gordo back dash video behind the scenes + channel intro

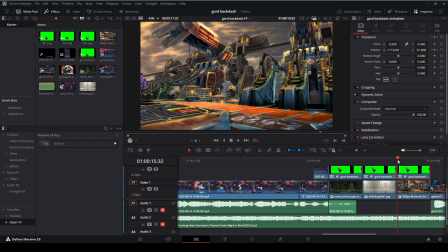But yeah, so there's three stages to kind of get the point across. Not I don't want to make the video too long.
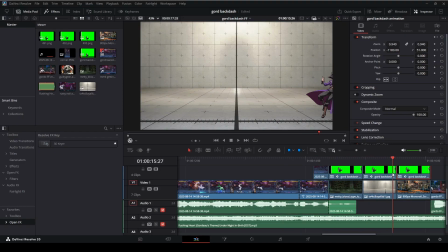It's already kind of long enough leading into the incident. So he goes to three different stages, and then he stops on a completely different stage.
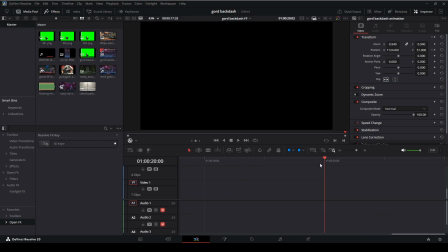And then yeah, and then he does the rusty nail.
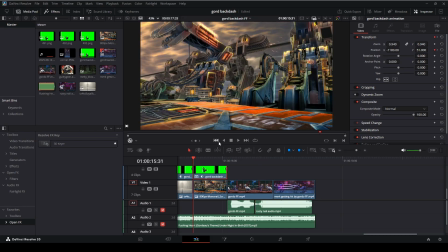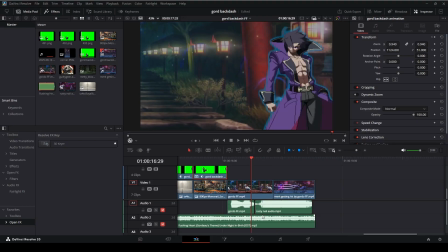Yeah, I had to do a different take on this. I'm just not noticing a mistake here as well. There's too much of a gap here on the sound bite. Well, no, actually no, that's fine. That's probably fine. Um, but I had to use a different audio take for Rusty Nail.
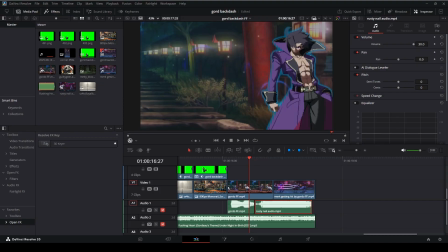For whatever reason, when they re-recorded the lines for Under Night 2, the way he says Rusty Nail is kind of like subdued, if that makes sense. Um, it's just really kind of like unconvincing the way he says it.
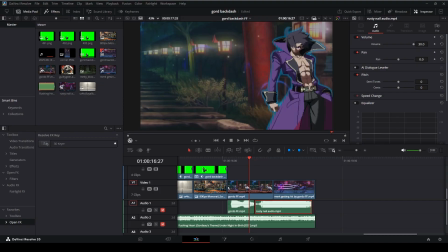In the old game, he'd be saying like "rusty nail," right? But he kind of says like "rusty nail." You know, he kind of sounds more like tempered about it as opposed to like aggressive. I mean, obviously when he does it versus Wagner, he's like extremely aggressive. But I don't even think he says "rusty nail" versus Wagner.
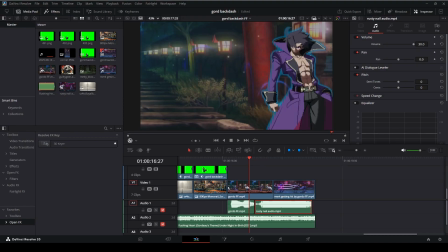I think he kind of like grunts at her because he doesn't like Wagner. Killed her friend. Killed his friend. So uh an actual footage of this is actually just uh
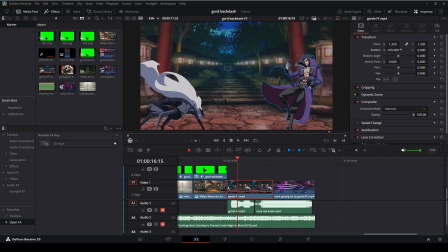yeah, the actual footage of this is actually just Merkava also hiding back here. As he does Rusty Nail as it whiffs and do a zoom in on Gordon.
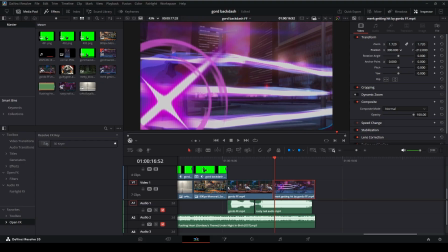As you can see here as well, that Gordon is also here, force functioning as well.
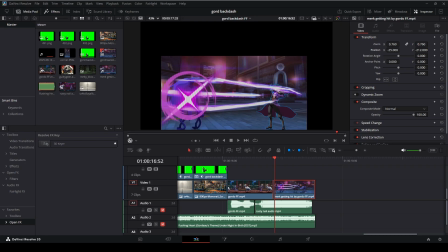This joke also kind of doubles as a like Marth grab range kind of bit.
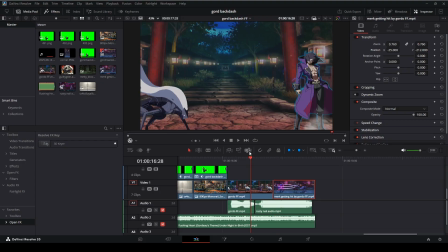Um,
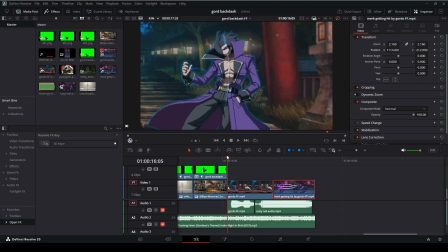where he's like backdashing through three stages, ends up on a completely different stage,
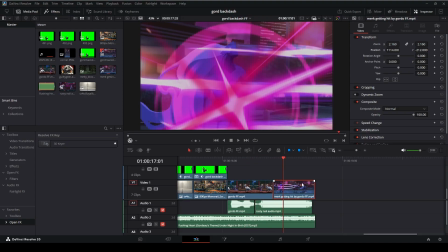somehow still manages to force function, still manages to hit you on the original stage you started on.
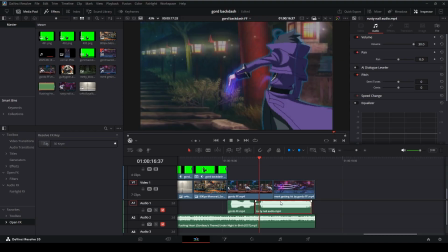I just made the audio like super loud as well. It was kind of quiet initially, but I thought it'd be funnier if it was like really loud near the end.
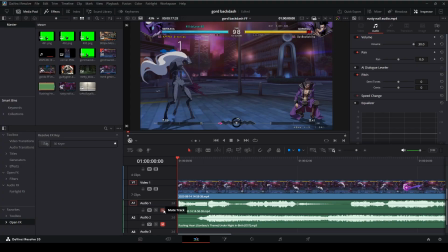All while Gore's theme is playing in the background. So yeah, there's a lot
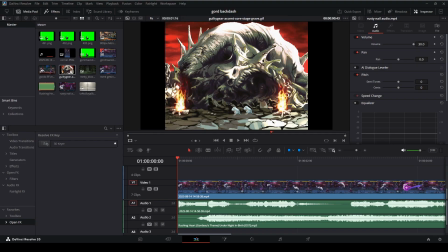of things. I also thought about throwing in this stage as well, but uh, no dice on that one.
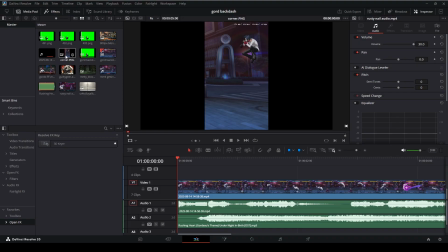But yeah, you can just see here like I had to like this is how I had to take the pictures. I had Koski jumping, and I just cropped it out. um, stuff like that.
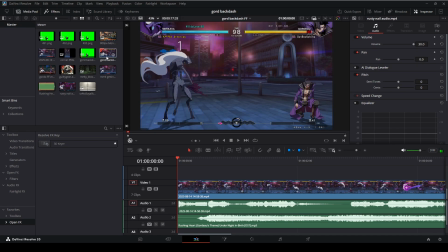This is the actual match footage. But yeah, the video was pretty well received. A lot of people liked it. Um, I saw a bunch of people adding that boy Chia on Twitter. A lot of people don't seem to. A lot of people think that he was just like doing this in a for real match.
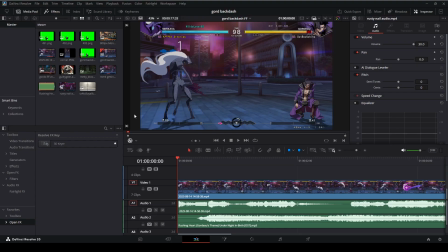Not realizing that I had to ask him like, hey, can you like do this for me real quick? So, um, yeah, not really too much else to say about this video.
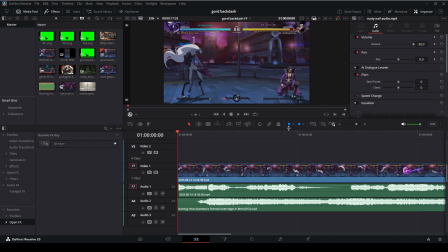Just kind of gives you a bit of insight on like the workflow and how much can go into this stuff and how I have to like solve problems uh for making some of these videos because it can get a little weird. It's not like it's not like bad.
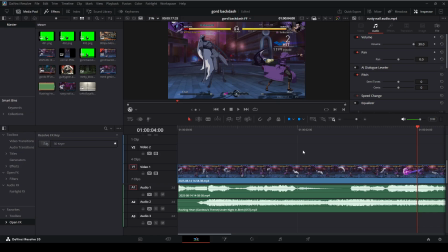I mean, I'm having fun making them. I made like a couple of these so far, so there's that. I think I'm gonna try to upload a video about the editing process on my second channel.
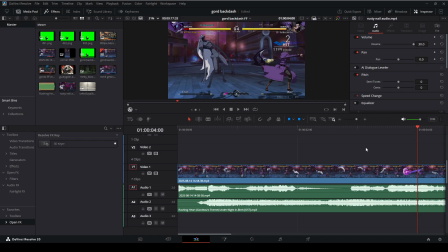Maybe go a bit more in depth on how I did things. Maybe once. Goal is twice a week. Excuse me. The goal is twice a week, but uh, at the very least, once a week. Just whatever video I'm making, whatever project I'm making, just kind of talk about it.